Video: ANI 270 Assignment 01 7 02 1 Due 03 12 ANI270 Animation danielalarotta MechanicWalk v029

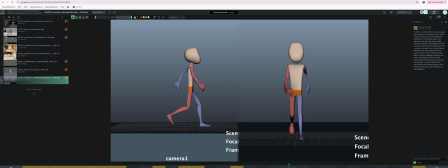(4:14)
And then, yeah, in this contact pose, it takes like 4 frames for the foot to go flat on the ground. I would have it go flat in 2 frames almost, because the weight's going to want to get placed on this foot.
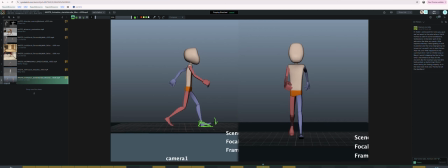(4:33)
So leave everything the same, just change the rotation to go down on this frame to be flat on the ground. If you can, on these poses, try to get it where the heel stays on the ground.
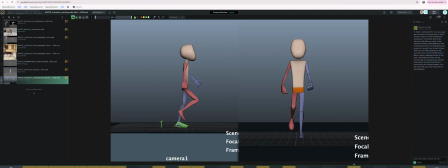(4:50)
I don't know if you're adding some like heel raise on that control, if that's starting to get feathered in, or if it's that the center of gravity is a little too high. I don't think your center of gravity is too high, because I can tell there's like a little bit of bend happening at the knee, which is fine. It's very subtle. It's great.
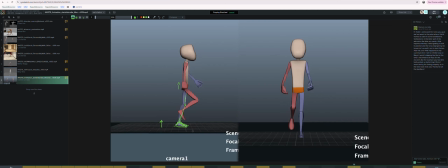(5:09)
So maybe it's heel lift happening here, but I would try to keep at least until here the heel flat on the ground. Because here it feels like it's rotated up too much off the ground. Like maybe here it would just start to pick up a tiny bit.
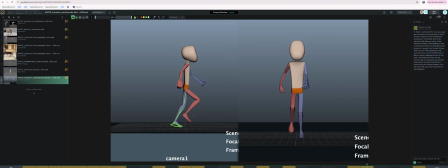(5:26)
And I know that this is like really nitpicky notes, but it's really going to help convince that the weight and everything is correct on this walk. Leave the heel down. That's the thing that causes this back leg to straighten out,
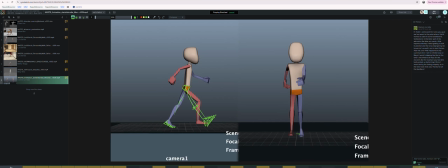(5:42)
is that this heel is as low as possible, right? So try to just keep it lower until you have to pick the heel up off the ground due to the geometry of the leg.
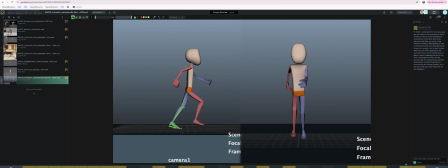(5:55)
I don't know if that makes sense when I say like leave it on the ground until it's almost like until the leg isn't long enough to accommodate it being on the ground anymore, and this ambling person is forced to like lift it up.
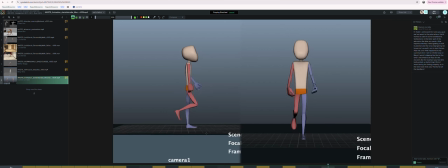(6:12)
That's a tiny thing. I would also take a look at your I think it's translate Z is the control responsible for moving the blue foot back in space. From the when it's fully on the ground, which I'm hoping is like here.
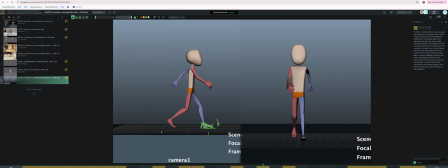(6:32)
So from this frame to the frame where you pick it up off the ground, which I would say is probably this frame.
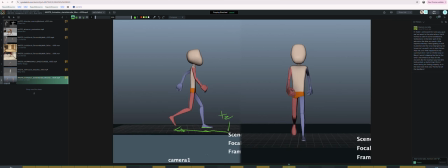(6:45)
Getting back to the TZ on that foot, it should be very like consistent, right? So all the spacing on that foot should be almost exactly the same, because we're on the treadmill. You have to imagine like the ground is moving backwards at a very consistent pace.
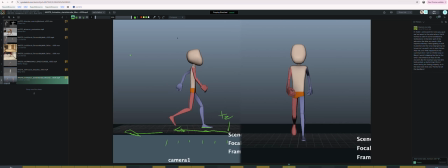(7:04)
So that curve is gonna look kind of like a straight line in your graph editor. Like you may have a bunch of knots, and I don't know if this is going to be the orientation of that curve, but it's going to look something like this.
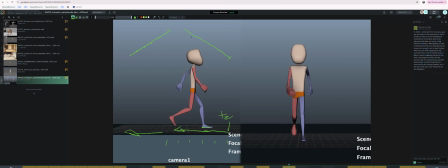(7:20)
Maybe it's like this with how you have it set up in the file. But all of these, you don't even need these keys here in the middle. These keys you can cut out and just have this key and this key being linear, which is a tangent type,
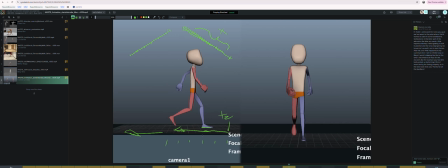(7:39)
but you kind of want this to be just like a perfectly straight line as the foot's moving back in space. That should be a pretty easy thing to clean up. So taking a look at your arms and stuff is pretty good.
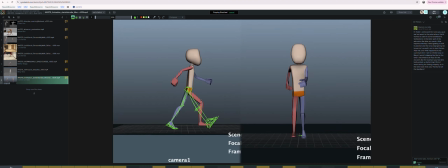(7:58)
One of the things I feel like is happening from here to here, and maybe this is just my imagination, but I wonder if your cog control, you know, when I say cog control, I mean that big one, not the pelvis one, but the big one. I wonder if that doesn't have a little bit of forward and back movement on it.
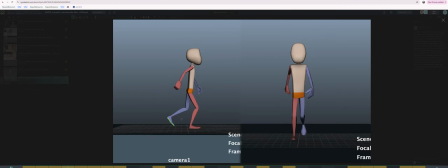(8:18)
It feels like it does when I'm playing through it.